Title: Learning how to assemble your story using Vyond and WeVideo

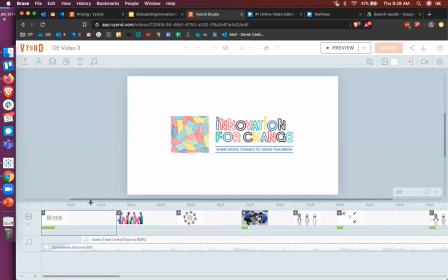977s
And I think there's a really different set of expectations for listeners or viewers when they go to a story that's either audio driven or video driven. And when you go to a visually driven, like when you go to YouTube,
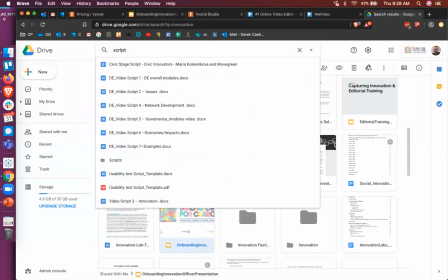994s
the best example is like, you'll see some videos, like tutorials, that
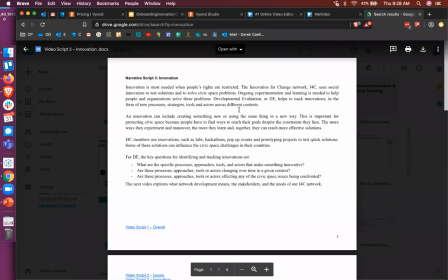1001s
really focus a lot on, like, you know, if you're learning to do something, like maybe you're learning to change out a tire on your car, right? Like you're really, most of the time what you're doing is you're paying attention to what's being done visually in front of you.
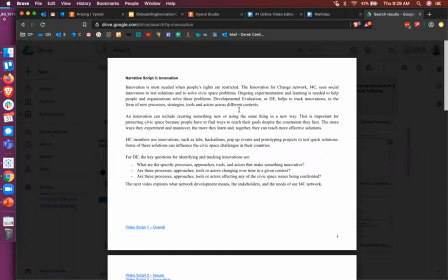1018s
You want to know how to change a tire on your specific model of your car. You're not listening so much to what they're saying, you're just watching them, right? And that's a very different experience than if you go online and you watch like
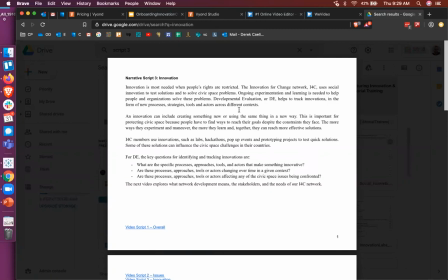1032s
something on YouTube where somebody is telling you what happened and say during a crime scene, right? Like if somebody witnessed something, then you're really listening to what they're saying. They're telling you, they're guiding you through that story.
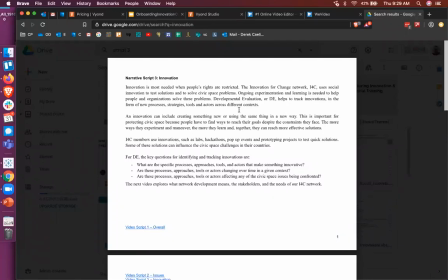1047s
And so you really need to think about which one of those things your story is going to be, like what's gonna drive it. I think that's a really good point. And the what you were saying, Cara, about like some works being audio driven,
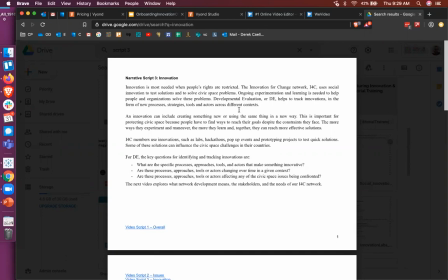1063s
there's a certain process that comes out of generating an audio driven story. So for example, when we were generating, Cara and Rasha collaborated together to create scripts for our developmental evaluation videos,
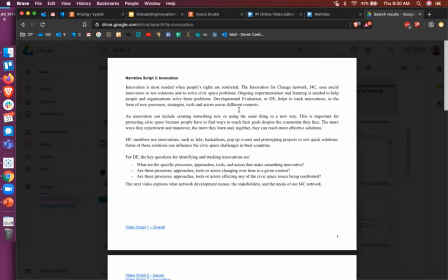1078s
where we're basically introducing a bunch of concepts related to developmental evaluation and prompting certain questions that a practitioner of DE could ask in order to do their work more effectively.
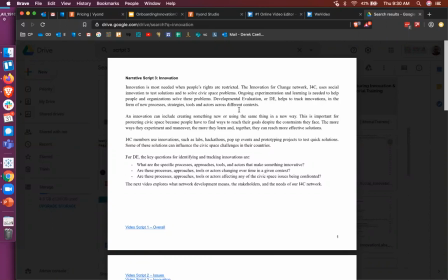1093s
And the very first element of this product was not, you know, diving into Vyond, but to generate a script. Cara and Rasha worked together to create a script, to simplify it down, to make it as quick and as direct as possible.
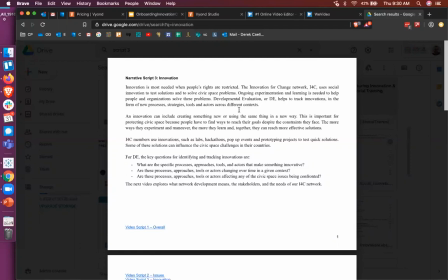1113s
And once they had developed a script, they used an audio recording tool to record somebody speaking it.
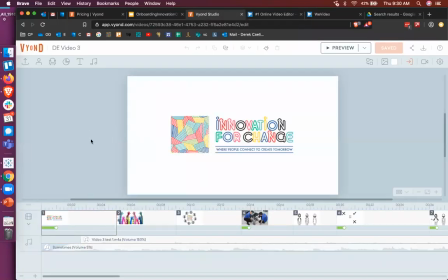1121s
And that was the very first thing that was imported into Vyond when we started creating the video. So we pulled, this is Rasha's voice.
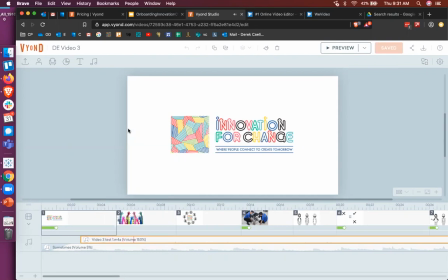1141s Innovation is most needed when people's rights are restricted.
So I don't know if you could hear that there, but that was the foundational base of the entire video that was pulled in first. And then every scene that we picked went to align with the words that Rasha was saying.
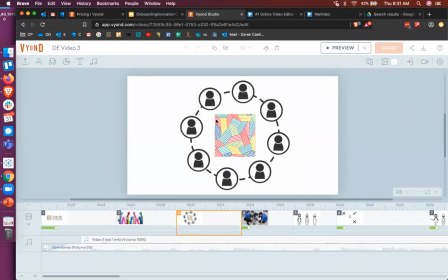1160s
So here, when she's talking about the Innovation for Change Network, we have an image of the Innovation for Change logo and a network of people emerging.
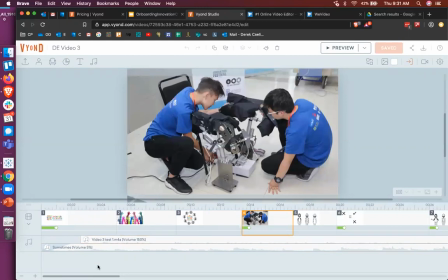1169s
Here's the point where she says innovation. We find a picture of in this one, it was like experimentation. And we find a picture of people at the Central Asia Hub's hackathon creating stuff.
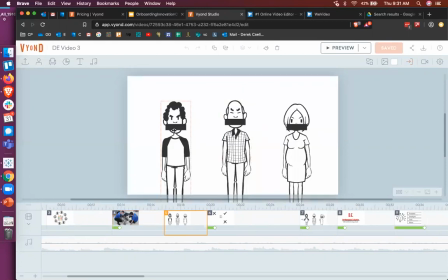1183s
This is an image about people being restricted in their freedoms. And I knew what to select because I was looking at the script and listening to the words. And I knew, okay, in these few seconds that Rasha was talking about this thing, these are the images that should accompany it.
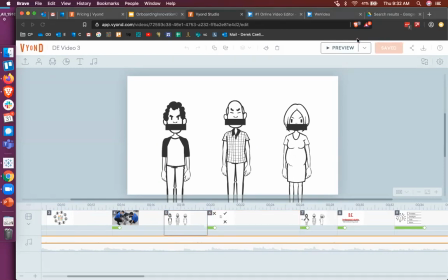1203s
I think there might be a chat question. Oh, sorry, Derek. I realize you can't see the chat as easily. I was just suggesting maybe showing them the script, because we referenced it a couple of times.
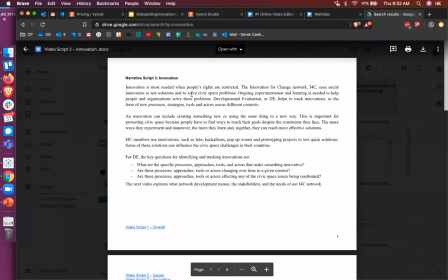1216s
So this is the script for DE3. Innovation is most needed when people's rights are restricted.